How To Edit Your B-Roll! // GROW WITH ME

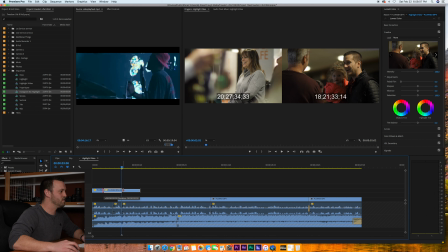(12:28)
And I'm going to go for when he has, you want to really maximize on whenever the biggest movements are.
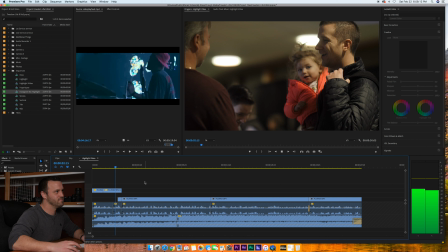(12:36) Our church is called Freedom.
So I'm going to stop right there.
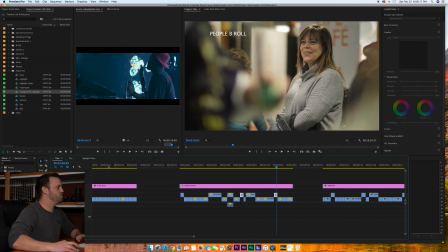(12:40)
And then we have a shot of the banner outside, which is under the B-roll of decor.
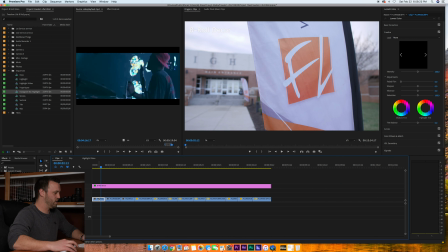(12:46)
And we'll go this shot here of the banner.
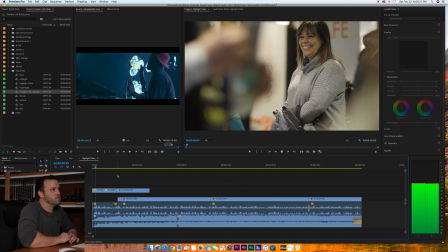(12:50)
And we'll paste that there.
If you're new to our church is called Freedom Life.
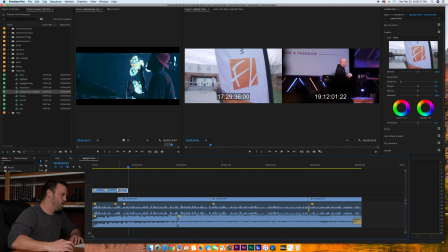(12:56) We're a spirit.
Perfect. I might bring this back just a touch so that when he says Freedom Life, it really hits.
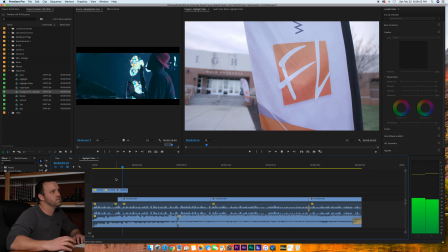(13:03) It's called Freedom Life. We're a spirit.
Perfect.
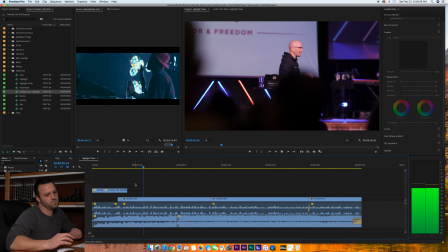(13:06) And then he says, what do you say next? Spirit-filled, life-giving church that believes that God's power is not for yesterday, it's for today.
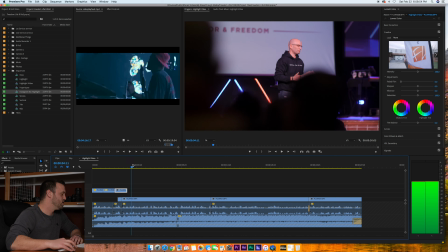(13:14)
Okay, so spirit-filled, life-giving church. So what shots are going to support that?
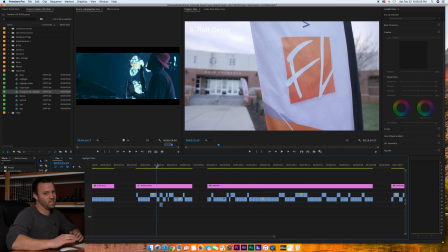(13:19)
I really think that worship shots are probably going to support that. That's when you're going to see the biggest movement. So spirit-filled.
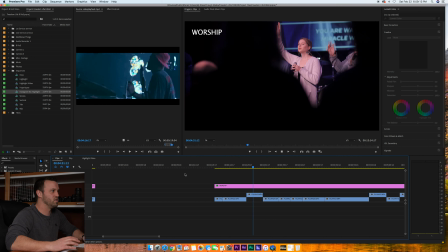(13:24)
So this shot specifically, one of the worship leaders, she raises her hand. Kind of a great segue.
We're spirit-filled.
Copy this, paste it there.
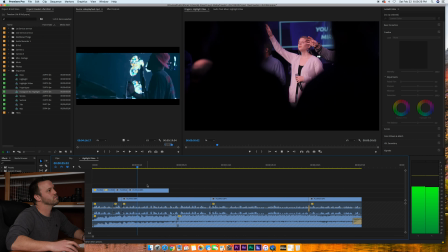(13:38) Spirit-filled, life-giving church.
Perfect.
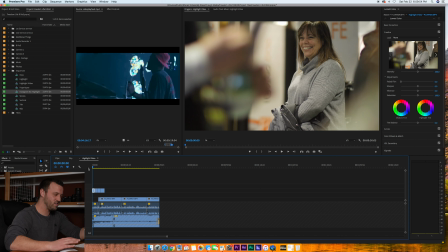(13:40)
Basically, I'm going to go through all these moments and hear what he's saying and try to get B-roll that's going to support those moments.
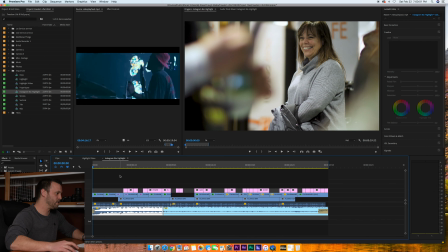(13:48)
So I'm going to skip ahead here to what I have already completed.
If you're new to our church is called Freedom Life.
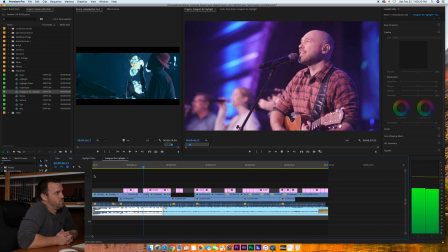(13:54) We're a spirit-filled, life-giving church that believes that God's power is not for yesterday, it's for today.
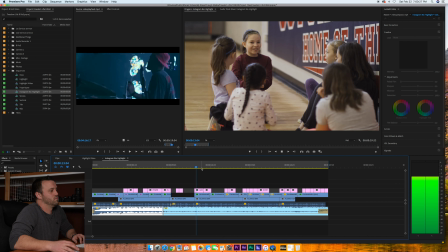(14:01) We believe in having sound doctrine and theology, but the God of the Bible still lives.
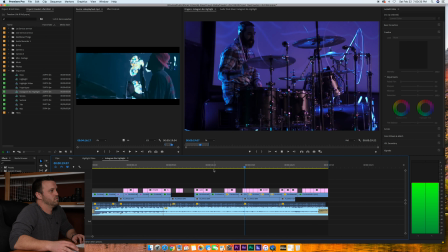(14:08) We don't just worship the past, we live from the Word of God into the future. And we believe that God has a hope and a future for every single person that's sucking oxygen on the planet.
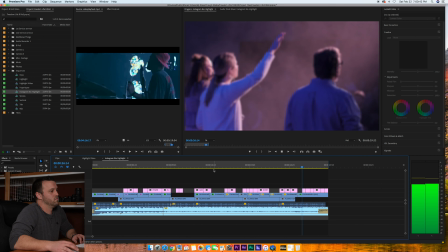(14:17) God desires to do something good into your life, that you have a freedom in life that only He can offer.
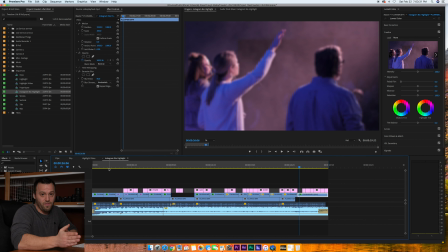(14:22)
Okay, so that's how I pieced together the B-roll for this film. So now obviously we have a couple different layers. So we have the pastor speaking, we have the audio underneath, we have the B-roll on top. And I'm going to do one more thing, which you can see here is this hidden layer. I'm going to add text over top. Reason being is because if this gets posted on social media, the majority of the people are not going to turn on their audio. They're just going to look at it, which as a video editor is very painful because I spent a lot of time on this audio. But people are just simply not going to turn on the audio. That's how social media works.
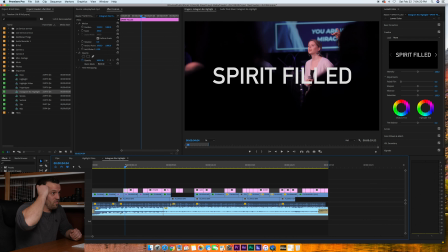(14:53)
So basically I went through and I put the text of what he's saying over top of the times that he says it.
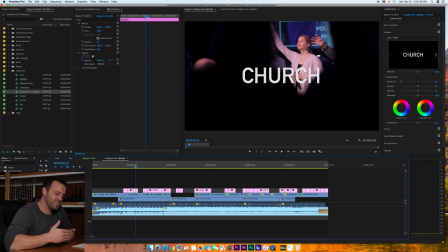(15:02)
And I wanted people to be able to read it and have almost like declarative statements of what this church is about. So the idea is you see a logo of the Freedom Life banner right here. And then right after that, you see Spirit-filled, life-giving church.
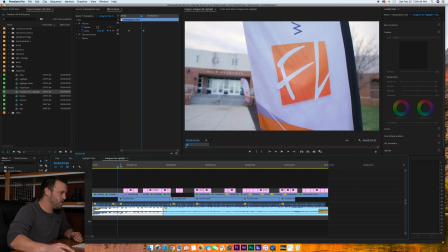(15:18)
Freedom, and I want people to almost walk away saying Freedom Life is a Spirit-filled, life-giving church.
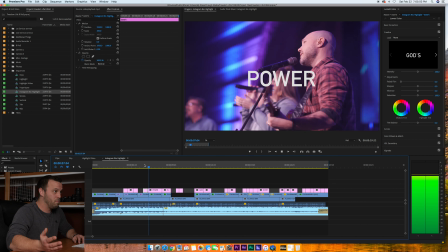(15:24)
And then God's power is for today.
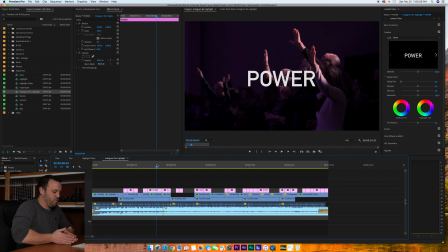(15:29)
I don't want to say it's not for yesterday because I want to stay away from negative statements. I want these to be positive, declarative statements.
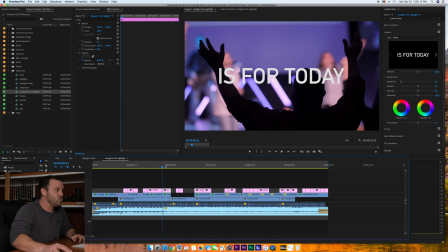(15:35)
So God's power is for today.
We believe in having sound.
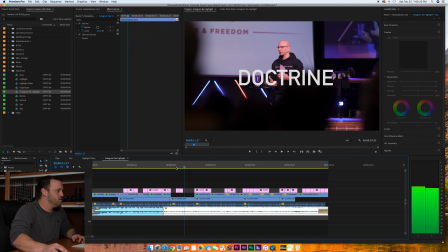(15:41)
So sound doctrine, because sound doctrine and theology are very similar concepts. So we don't need to have all of that, but sound doctrine, God lives.
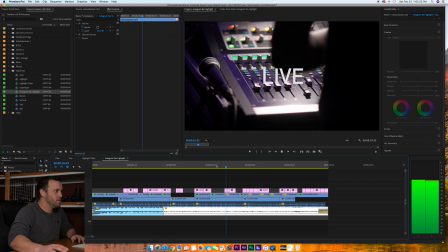(15:52)
I want people to see God lives.
Worship the past.
We live from the Word of God, which is another one of those positive statements.
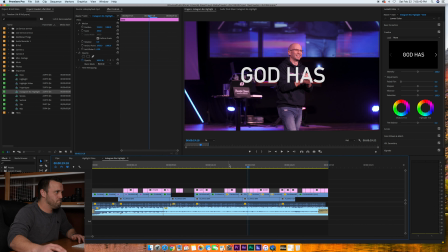(16:00) From the Word of God into the future. And we believe that God has a hope and a future for every single person.
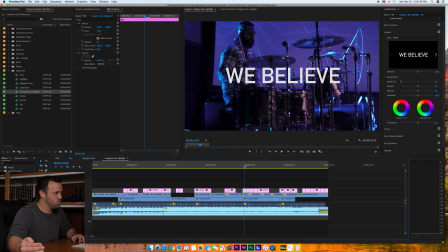(16:07)
So, once again, positive declarative statements. We believe God has hope, future for everyone.
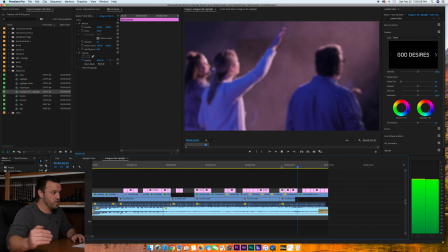(16:16)
And once again, God desires to do good in your life. Freedom and life that only He can offer.
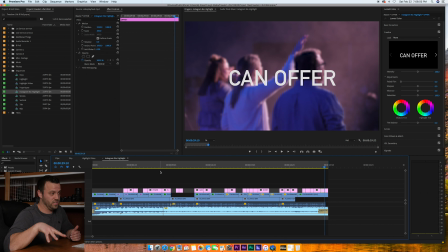(16:24)
So you're really trying to find those positive declarative moments and maximize on them.
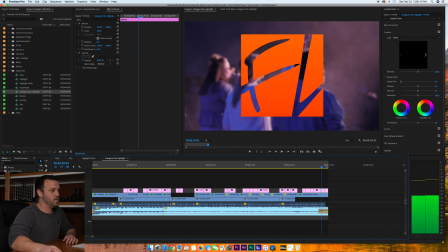(16:29)
So that's the reason why I put the text over top and with the Freedom Life logo for branding.
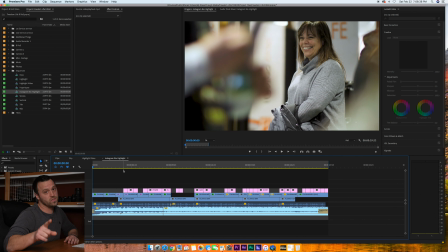(16:34)
Now, I know what some of you are saying.